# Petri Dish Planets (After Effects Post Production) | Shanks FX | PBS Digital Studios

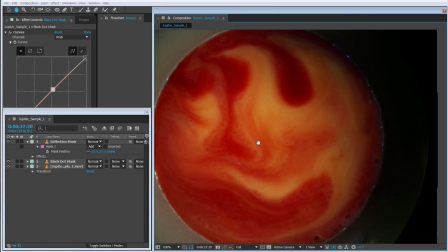(4:15)
So that looks pretty good for now. And the bubbles are a lot more towards the bottom.
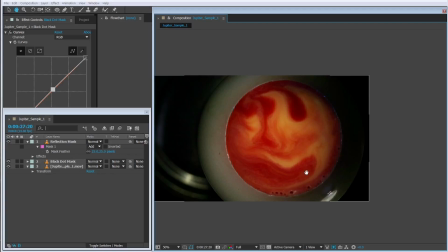(4:22)
So I'm not going to worry. Well, let's just do it just so we can say we have it there, just in case we want to use this, the edging here. So what I'm going to do is maybe take this area and then mask it here.
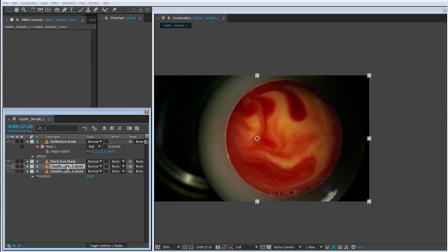(4:36)
So let's duplicate it again. We'll name it bubble mask. And
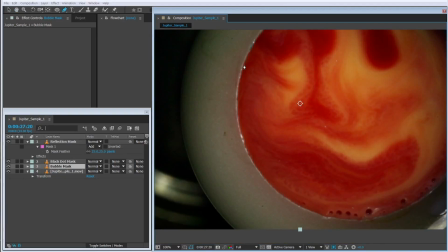(4:48)
just go along the edge here, rotate like that.
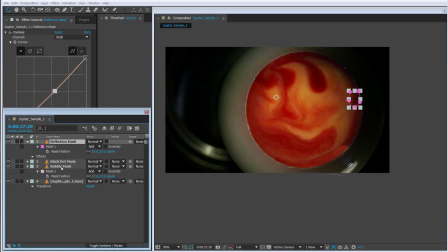(4:57)
All right, obviously this needs to be color corrected a little bit, probably feathered, maybe double that.
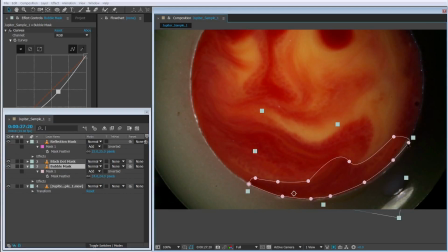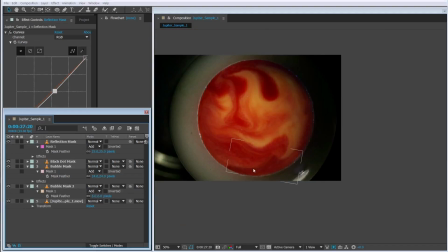(5:12)
Okay. All right, so here we go. We have it. Got all of our bubbles out and our a lot of the stuff that we don't want in the shot. Now let's precompose all of this.
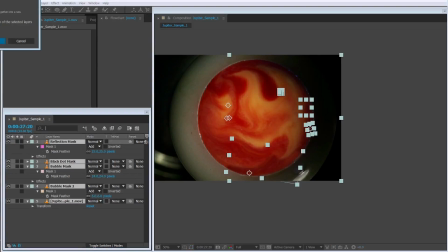(5:25)
Control A, Control Shift C, and call this Jupiter. Okay, now we need to make a mask of this.
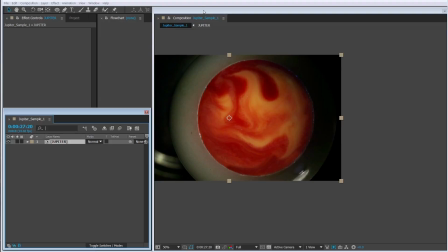(5:39)
So this is something that I learned from a gentleman called Cameron Crest, who has a YouTube channel, which is CrestFX. Really nice guy. And he showed me,
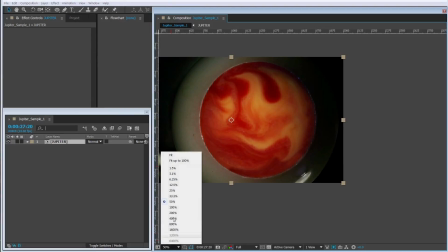(5:50)
this is a pretty simple technique, but I wasn't really aware of it, of using your guides and rulers to help guide you to create the mask.
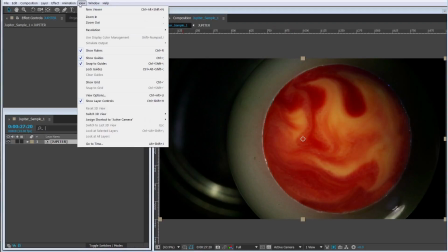(5:58)
So what I would do is go to View and
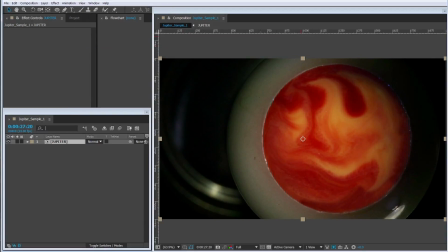(6:04)
select Show Rulers, and you see these guys pop up, and then Show Guides. And our guides are when we click here and drop down, we see this purple little line. Now what I'm going to do is position in the corners of our circle here, so when we create a mask, it'll kind of snap into place.
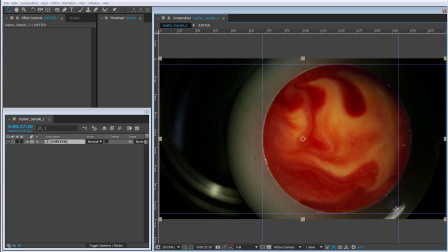(6:26)
Very useful. So we got it on all the edges there, and we'll go hit the ellipse tool for masking, and then click here,
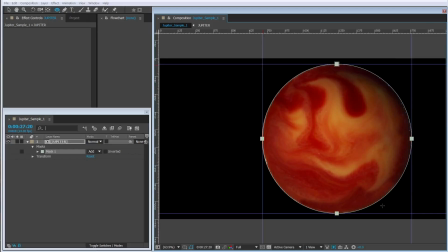(6:40)
drag, and it kind of snaps into place. We'll have to fine tune it here, but it's a nice starter. So let's feather it. We don't want to feather it too much because we want to keep the natural edge on it. Maybe 8, and maybe let's maybe bring in the expansion, maybe 12.
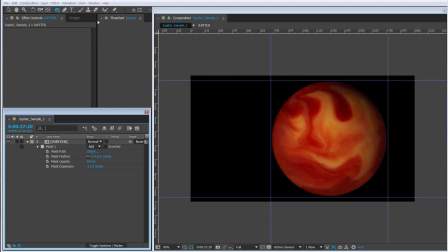(6:59)
So, and then you're going to want to turn these off. So go to View and then Show Guides, and you keep the rulers on if you like. Okay, so we have our Jupiter here. And you see is we're still keeping this natural shading here, which is nice.
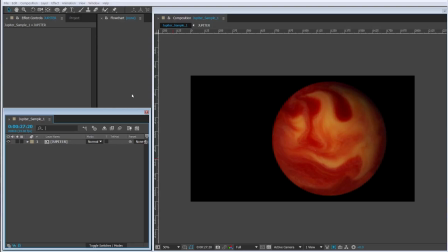(7:14)
So now what we want to do is add a little rim horizon. Now what we want to do is kind of edge out this area here with a nice little circular ring to kind of give definition to the horizon here,
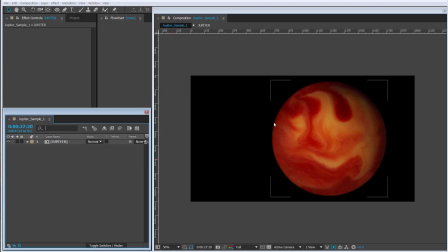(7:32)
because we're trying to create depth and make this look like an actual planet. And right now the shading up here
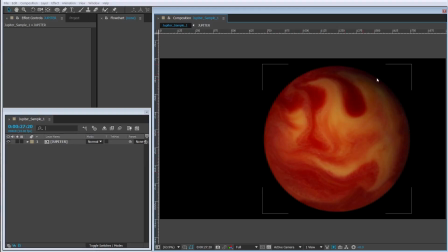(7:41)
is helping create depth, but we need, since the shading's up here, we're going to need some sort of light source down here to make it believable. So what you can do is we can make a new solid,
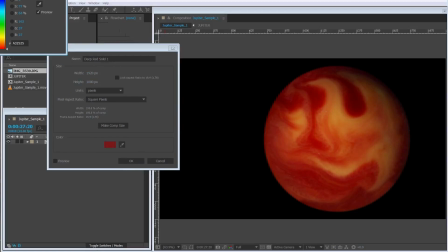(7:53)
and let's make it kind of like maybe like a bright yellow, or maybe like a mid-tone yellow. Let's call this horizon.
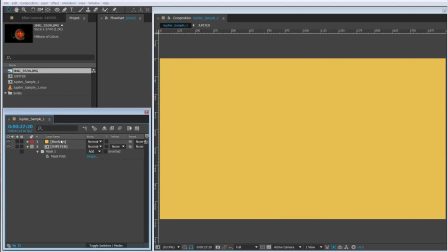(8:04)
And what we can do is copy the mask here and paste the same mask onto
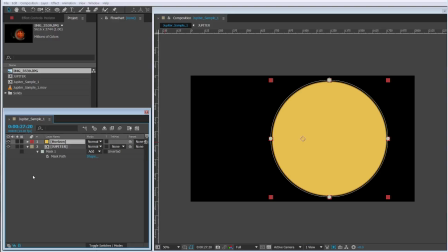(8:13)
the color, so it's going to be the same size. And now we need to turn these into 3D layers.